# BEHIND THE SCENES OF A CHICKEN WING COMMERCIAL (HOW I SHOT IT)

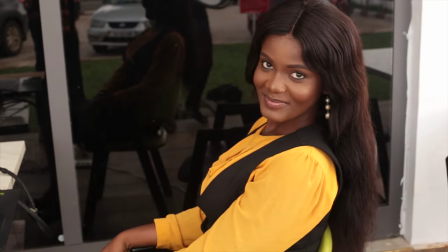you're doing great,
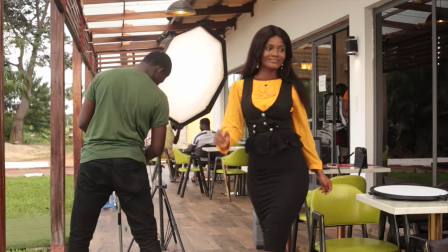this is Corby Shots and I'm taking you through my BTS or behind the scenes of how I shot a quick commercial for Chicken Man here in Kumasi
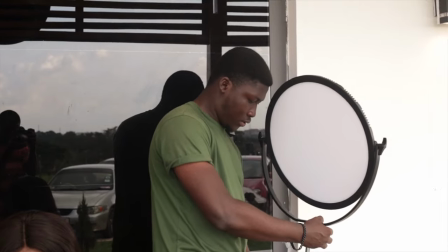and I used some continuous lights not just natural light even though I shot outside I chose to shoot outside because of the lighting
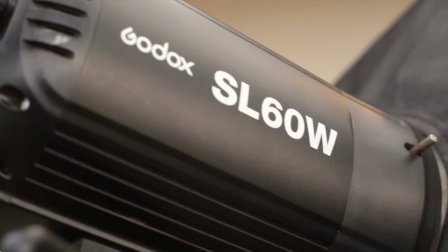conditions and to also serve as convenience for the customers because it was actually
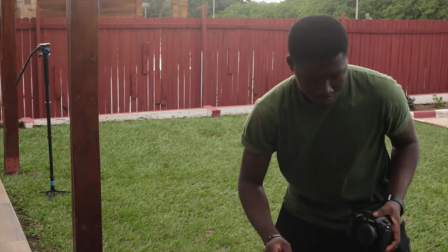a working day so you see me putting together my gear I used the 16
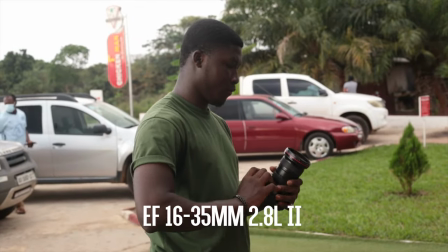to 35 2.8 L series lens from Canon coupled with my
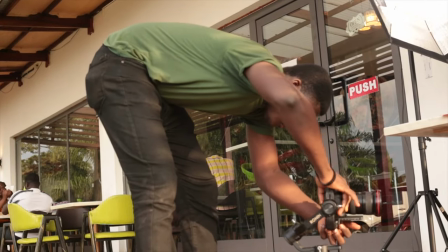GH5 which I use as my workhorse for filmmaking and I mounted it on
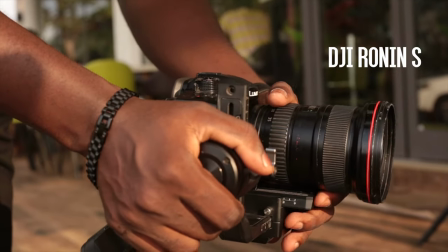a gimbal which I predominantly used the running S from DJI.
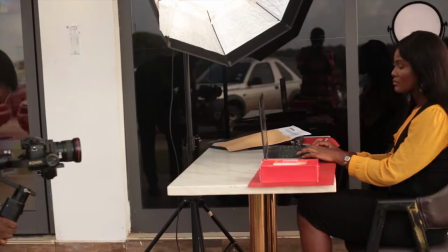Okay so the first thing that I did before starting the show was to look at how the whole environment was going to look like with my talent seated
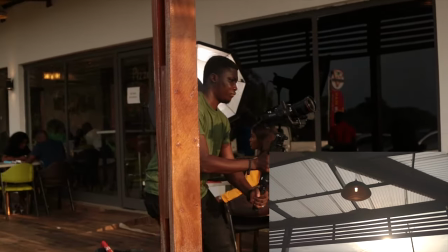right behind her laptop which was a concept and I took some few shows of how the sun is going to look like for some introductory
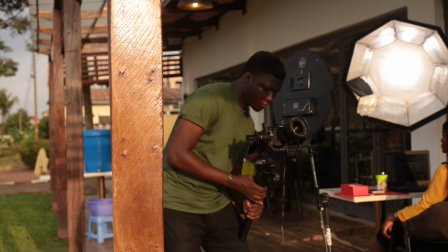parts of the video which actually made it to the cut so what i'm doing right now
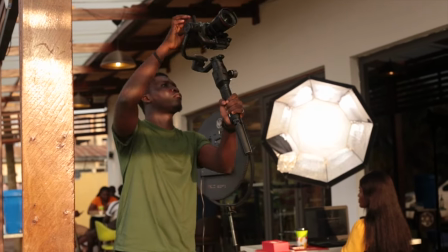is i'm taking some shots of the sun again in a different position from the
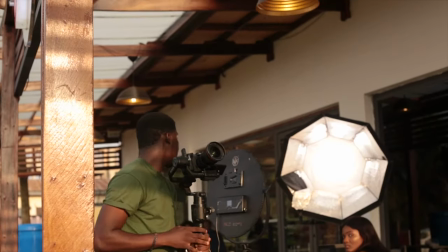top to below for variety as i
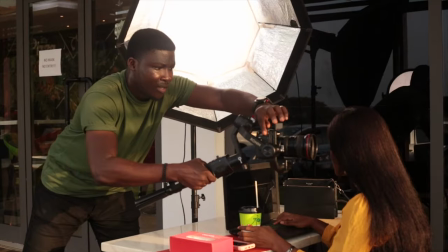kept on shooting i repositioned the light so that i could find the perfect lighting positioning
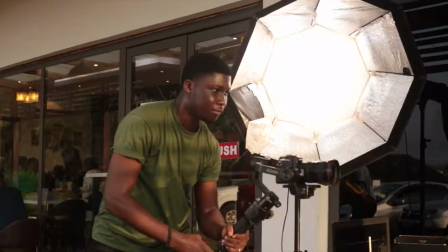so i could get the right shots so i took several introductory shots right from the Sun
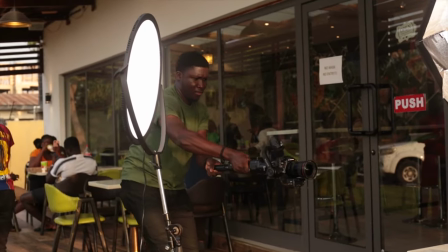all the way to reveal my talents seated in front of a table behind the laptop so this actually how it looks like I
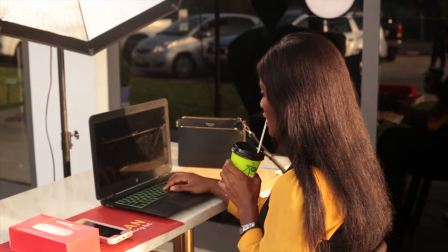continued with the sequence so this was actually a concept that I put together and I presented it to the
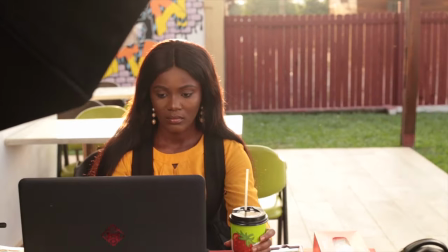restaurant and they were pleased with it and so it gave us that opportunity to shoot it so I continued to take some shots of the
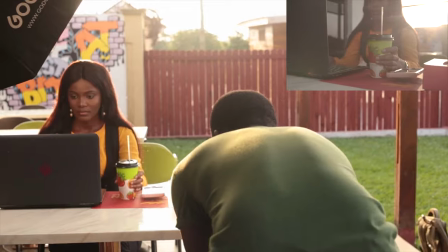table and what was present on it.
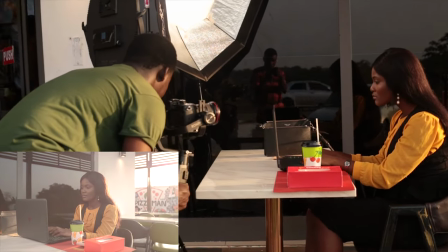It's all hard to feel together as everything occurring within the very first minute.
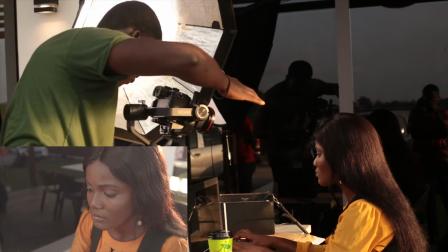So you see me holding my hand over my lens because I didn't come with a lens hood so I could get some consistency
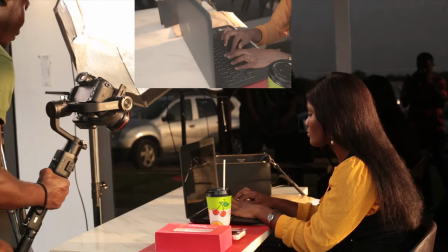in the lights outpour and also I took some shots of while typing on the laptop
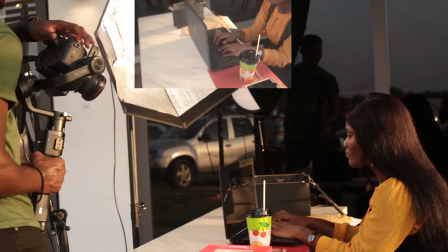telling a story that she was actually working while waiting for
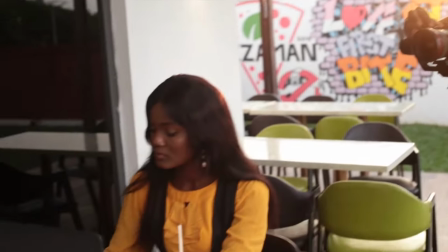her order to be brought to her so i kept on taking some
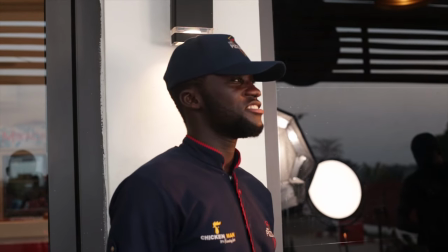shots and still waiting for the right time so you can see i employed one of the employees
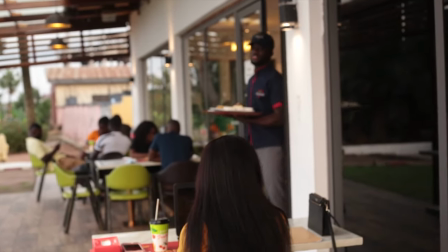to help me out with a storyline he didn't have any idea before
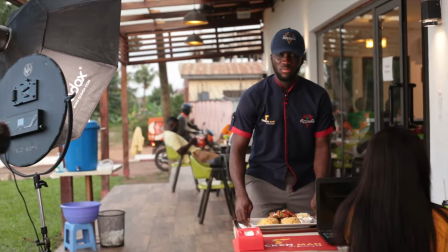but i got him on board and he was pleased to help me out and so yeah i took several
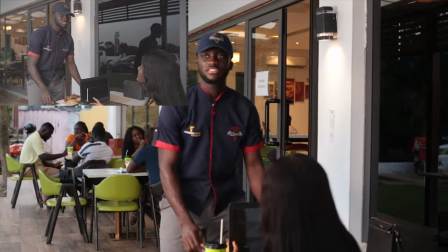shots this i think is the third or the fourth trial which made it to the cat. I took her reaction when her food was brought to her.
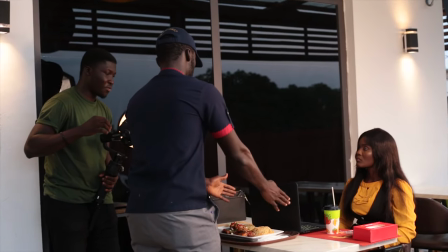I was directing the waiter as to how to position the food right in front of
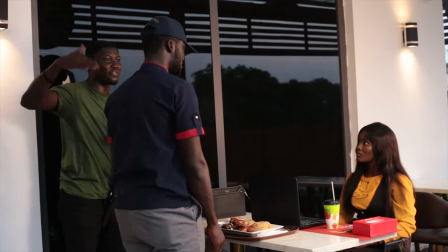her so she had to clear her desk to make room for the food to be set right next to her.
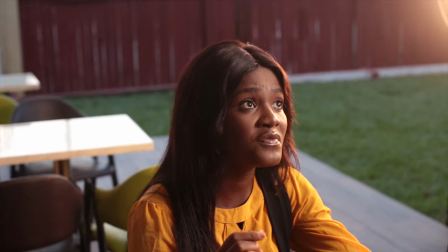So we're just about to start eating or start digging in the food.
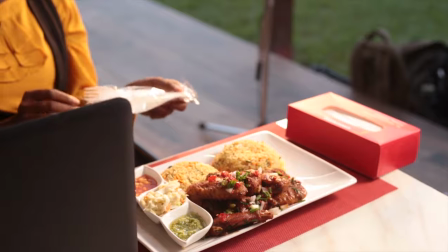My talent got herself already and we had to take several shots because of that we
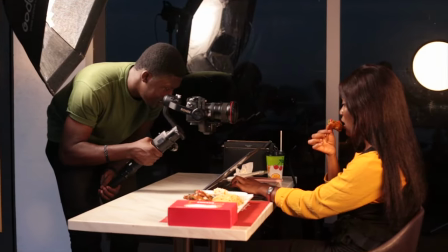made sure that we wouldn't take too many bites but to make
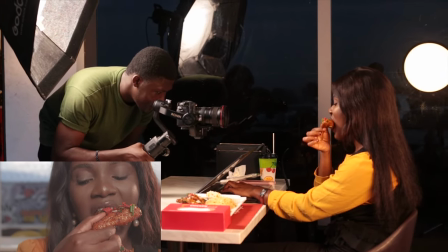sure that the storyline had its consistency in accordance with the shots I was
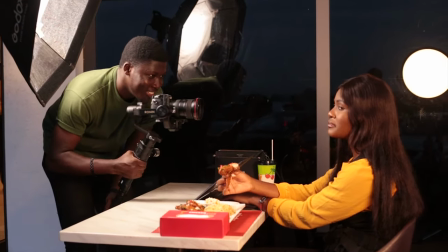taking we made sure that the bites were kind of moderate but at
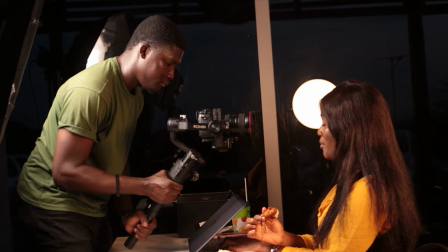a point we had to change the chicken wing because the shots that we got were not as satisfying as we wanted so we took several and now you see
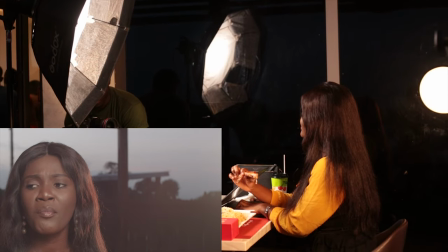me taking shots of her reaction to the food telling that she's really enjoying it and I shot some from below as well to get
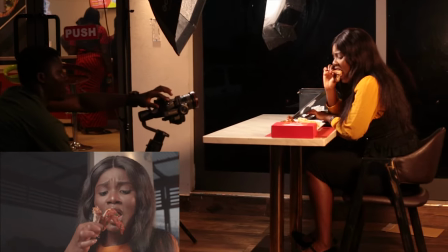variety and I think this was the best which made it to the last cut.
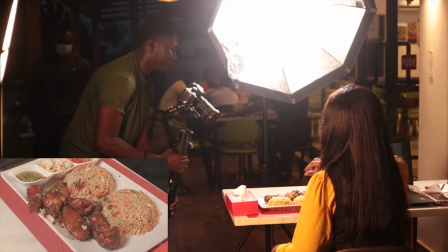Okay so this next shot was sped up or I made a time-lapse of it to make it seem as if she picked up the piece of chicken one
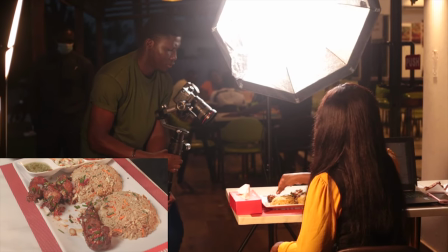after the other consuming them one after the other but in truth as you can see in the behind the scenes we picked them up
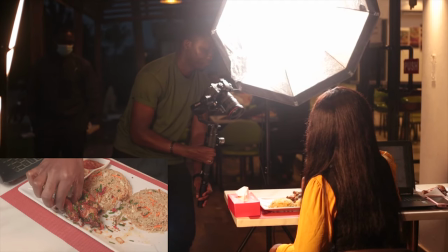and put them on something else.
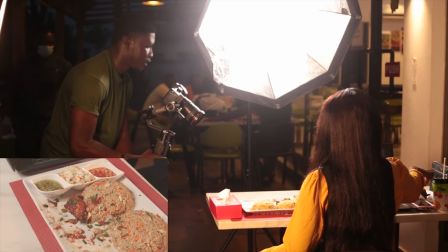I kept on moving in an orbit to ensure that I had more coverage of the chicken pieces until the last one was picked up
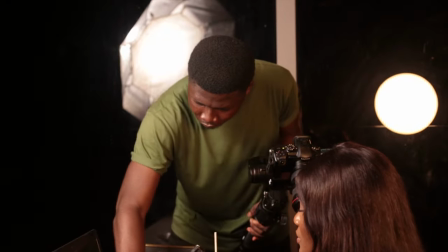now to the last take you notice that back there on the background beyond the lights pitch
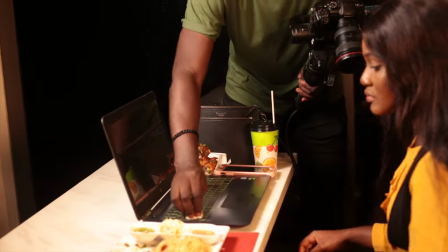black because we actually ran out of time and due to that we
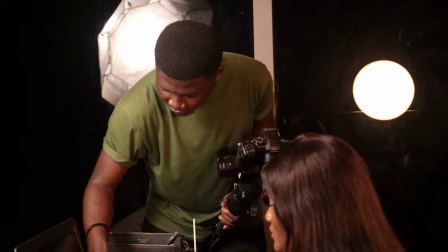had to quickly do it and I framed out lots of the shots to hide the time of day very
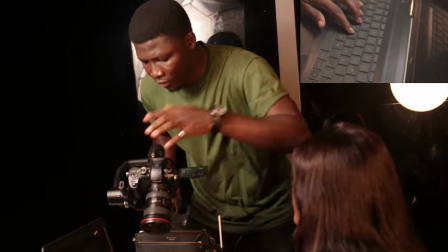short so we actually lost time but still came out great all
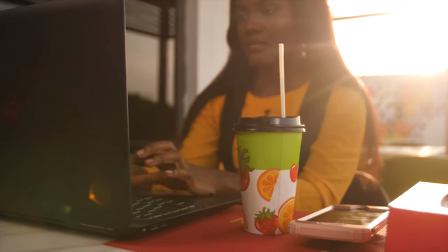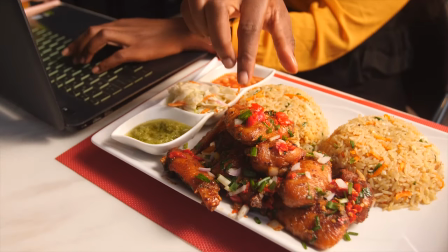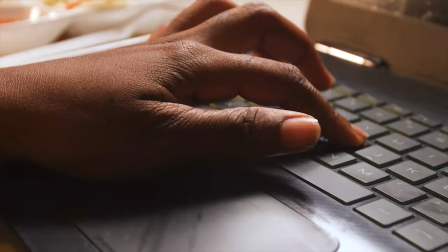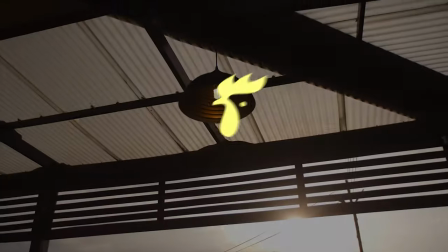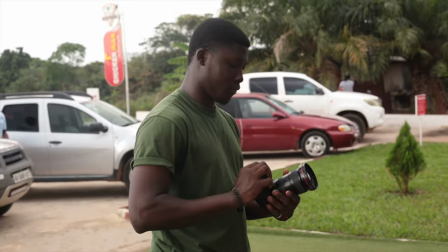right so this brings us to the end of the video thank you very much for sitting through to the very end subscribe to my channel if you haven't and turn on the post
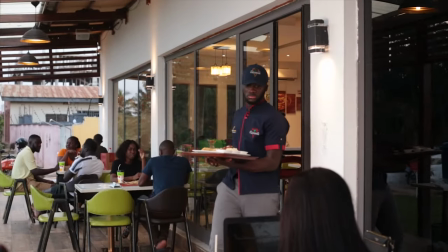notification button to always be notified of future videos that i'll be uploading over here and just as always until the
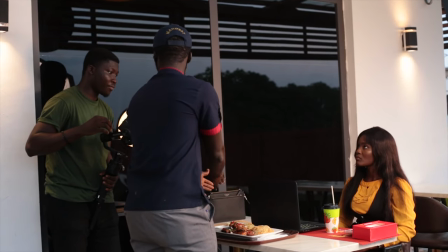next video have a great day see ya